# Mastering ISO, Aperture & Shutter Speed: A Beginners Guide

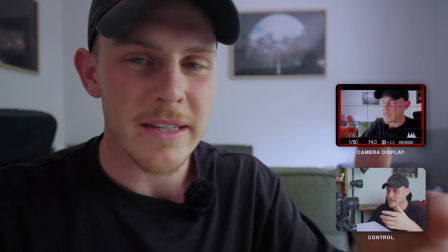(4:06)
So right now I'm filming this on 25 frames per second and we've got the setting now at 1/50, so just double that.
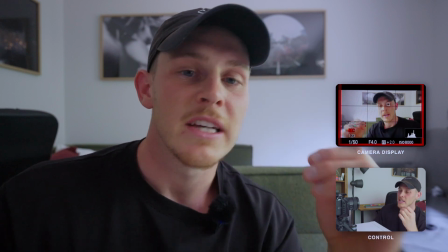(4:13)
This motion blur that we see right now on this camera is very similar to what we have in our eyes in real life.
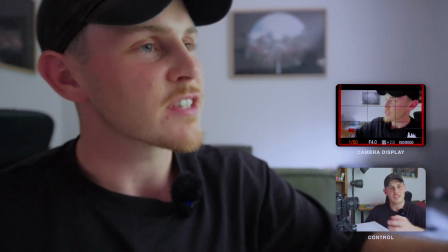(4:19)
So it's quite easy to view. Now, as I decrease the shutter speed, you'll see that we begin to introduce more light into the shot,
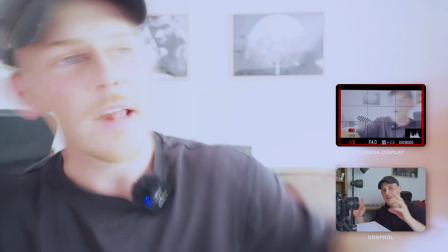(4:26)
but we also have a lot more of a blurry shot that comes with it. And it has like this dreamy feeling almost. The reason for this is that we open up the shutter for longer, allowing more light into the shot, which creates that blur.
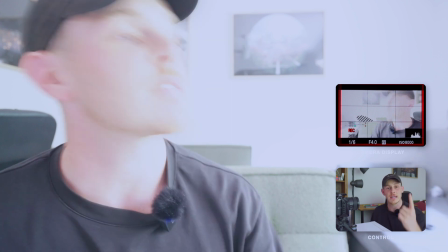(4:40)
Now, if we do the opposite and we start to increase that shutter speed, so we'll bring it back,
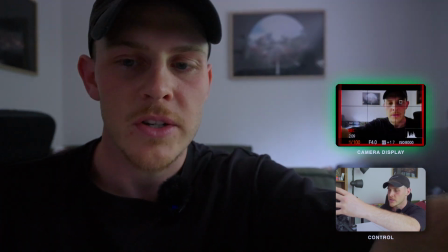(4:45)
we'll run it up, you can see that the shot becomes a lot darker really quickly,
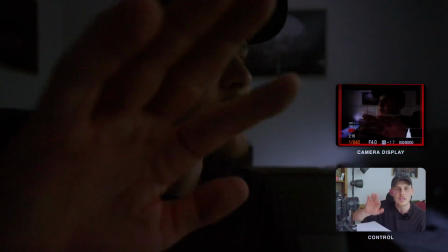(4:51)
and that it's almost sharper. The reason for this is because the speed in which the shutter is opening and closing is so much faster,
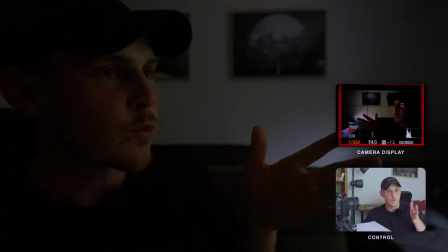(4:59)
allowing less light into it, which reduces the blur overall.
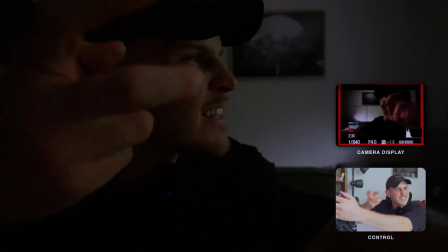(5:02)
And so we get what looks like more of a crisp, faster shot as opposed to blurry with no motion blur involved. If you think about how you can use this creatively,
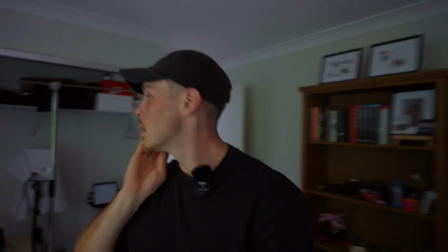(5:11)
what you can do is decrease the shutter speed to get more airy or drunk type vibes because you're getting a lot more motion blur.
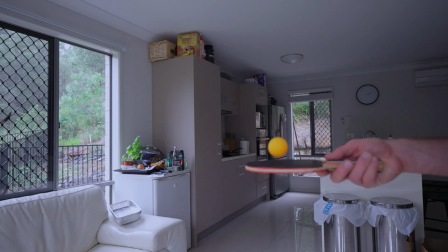(5:18)
But if you want to capture something that is fast paced in detail, you'd want to crank that shutter speed up to capture the most minute details in each one of those shutters. So just a quick recap on shutter speed. It affects your brightness and exposure and your motion blur / sharpness in the image or video. Now moving on to the last but not least is ISO. ISO is a little bit different to the last two that we did, aperture and shutter speed, because it doesn't rely on any physical part inside the lens or the camera in order for it to work. It's all digital. The way that it does work, it changes the camera sensor's light sensitivity without any moving parts.
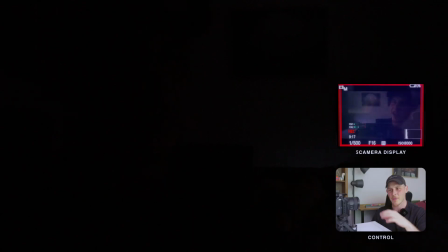(5:50)
It's all digital. So jumping back to the camera, you can see that the shot already is quite dark. What I've done is I've changed the settings, the shutter speed to 500, the f-stop to 16. The goal of this is to make the shot quite dark so that we have to rely on ISO to bump that brightness up.
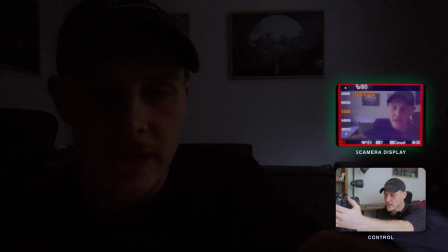(6:06)
So I'm going to jump into ISO settings. I'm going to start increasing it. And what you're going to find is that the shot is getting brighter.
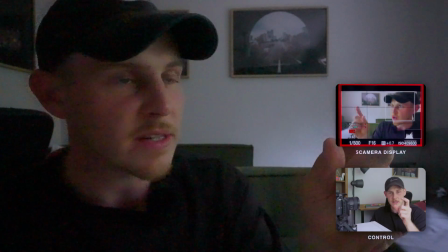(6:13)
But there's something that's also happening in this, is that the shot itself is going to be super noisy. This is the payoff of using ISO.
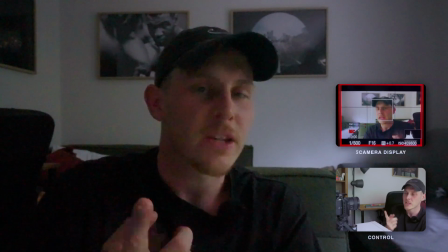(6:22)
Because it's not a physical part, it's a digital setting, it can only go so high before it starts to have some issues like this. And so this leads on to my next point of understanding the 3 points of the exposure triangle so that you can get the shot that you want.
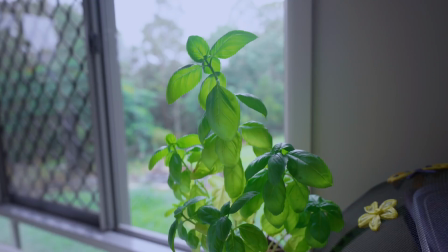(6:35)
There's gonna be some times where you wanna focus on getting a really, really nice depth of field and focusing on the aperture, and then using shutter speed and ISO to kind of support that underneath it. There's gonna be some times where you're filming something super fast paced and you need to use aperture and ISO to be able to help support that. And so it's all just about understanding how each of them work so that you can get the best shot possible. And all of this comes with practice. I've made countless vids where, you know, it was way too overexposed or way too underexposed. And the only way to properly understand all this is to go out there and try it. If you're a little bit confused on where to start, I've actually linked a free exposure challenge where you've got 8 different situations that you can go out and try. And by the end of it, you'll feel like a pro with the basics. So once again, if you want that, it's in the description, it's all free. But that's enough talking from me. Thanks again for watching. Go create something. Bye.